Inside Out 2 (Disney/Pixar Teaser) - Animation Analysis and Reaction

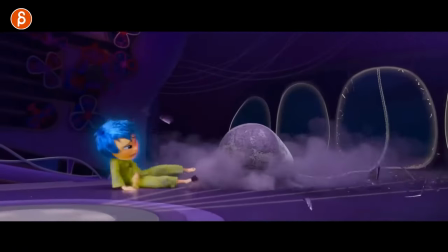Welcome back to the animation analysis and today I'm going to take a look at Pixar's Inside Out 2.
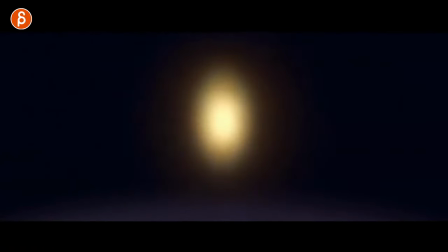It looks perfectly timed. All right. Actually, I want to talk about this because of one shot, to be honest.
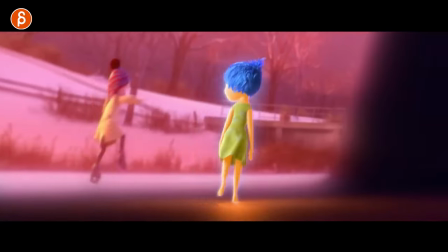There was one that was really cool. I mean, they're all really cool, but there was one where I thought that's really neat. I want to talk about this for my students in my class.
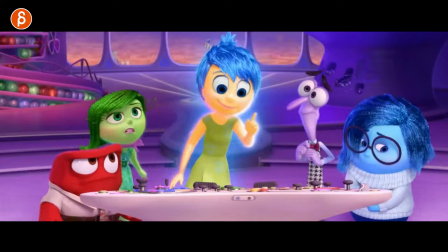I might as well get back to the channel, record things and look at things. And as you go, you know, frame by frame nerding out about things.
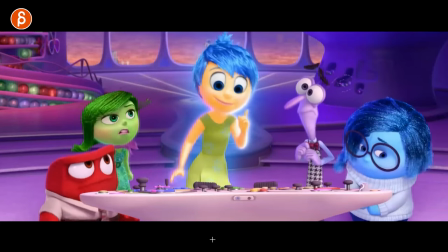What I like about this too,
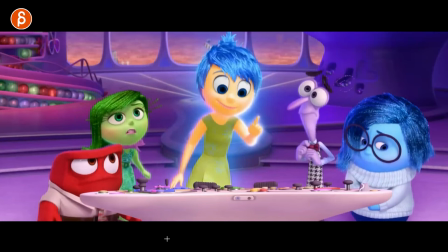especially is just the different characters like that is already a great frame why because right now i have an animation mentor class and academy class is going to start they're all um advanced acting classes and character stuff and it's always we talk about personality and attitude and
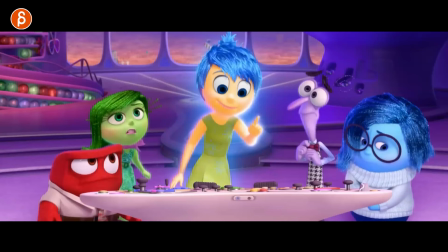posing and making sure that your character is not just the default character like oftentimes your characters come in in a default pose um you know sometimes the t-pose is not like that i can however the arms are but like classic wise characters are like that and then the students usually bring down
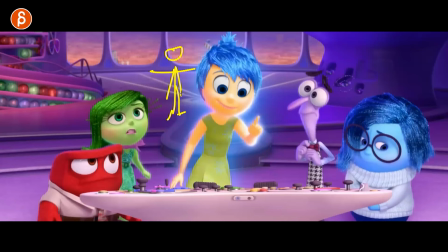the arms you know the character's just standing in a in a kind of what i call the rig pose like the default rig pose and then they start animating like that without really thinking about what their personality is and this is great because these are all representing different emotions you can already see
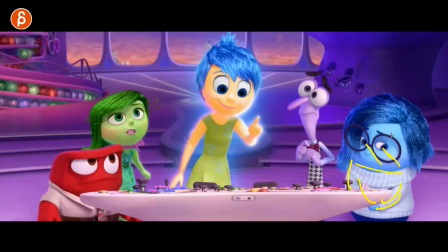how that is the slight tilt to look away as well right sadness you kind of like i don't want to participate you're thinking about something else right there they're their own mindsets type of thing and then you got you know like that kind of the nervous aspect of it how the hand pose
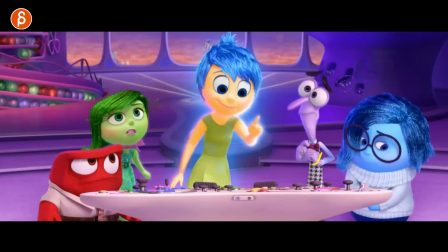is already totally different you can't really see it here but that is different versus what this character's pose with his eyes she is obviously the main character fully engaged ready to do something that already not as super angry at this point but still all those will give you a different
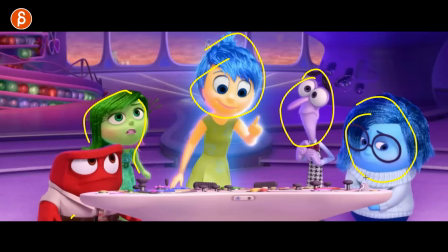representation of who the character is and that's something for everyone watching that is starting a class or is about to or saying their own shots for students really think in terms of who is your character what's the personality uh you might even assign an emotion like is that character always happy is that
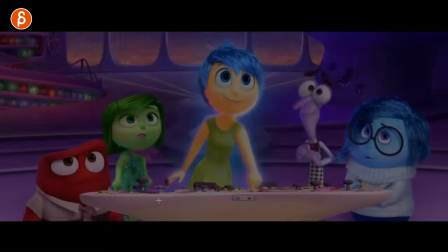character always sad is that character always you know whatever it is and it can adjust your posing according to that so
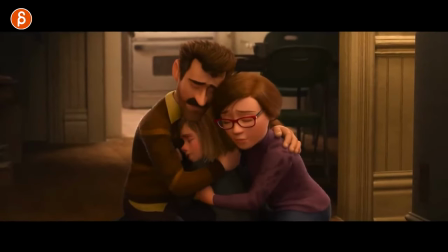it's not the the kind of the defaulty look to that this whenever i see this oh man what i was watching i was watching something and a character oh it was oh it was a guy on tiktok there's a guy i can't remember his name he always has a mustache and uh it's a comedian type style on
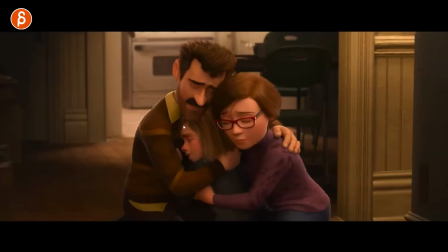tiktok and then someone in the comments said you look like inside out's dad that is back but that is actually from the first movie i was going to say he hasn't changed he hasn't shaved but that's from the first movie animation wise what this makes me think of is all of this
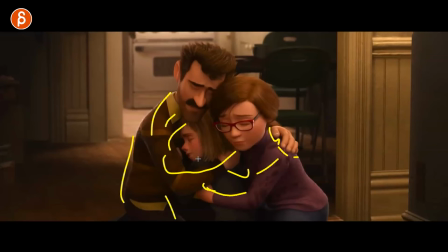contact and interaction such a pain to animate and something else might as well point out for soon this is super cool
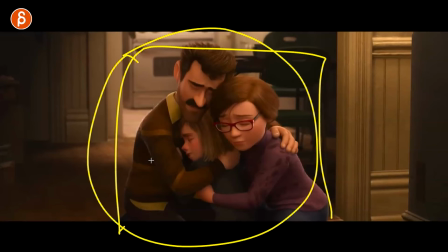why it's super subjective If I say it's super cool, it doesn't have to be super cool. But it's just very complex. And to make something believable in terms of they're holding, they're hugging, they're squeezing. The contact points, maybe you have control over the hair in your rig, how that might go up. Maybe she gets closer and it pushes the glasses up.
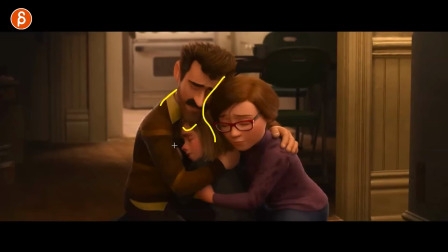Just the physical contact and the aspect of characters colliding, if you will.
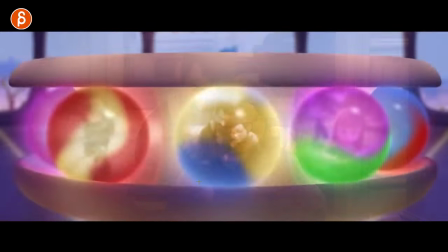That's not easy to add. I mean, it's such a pain.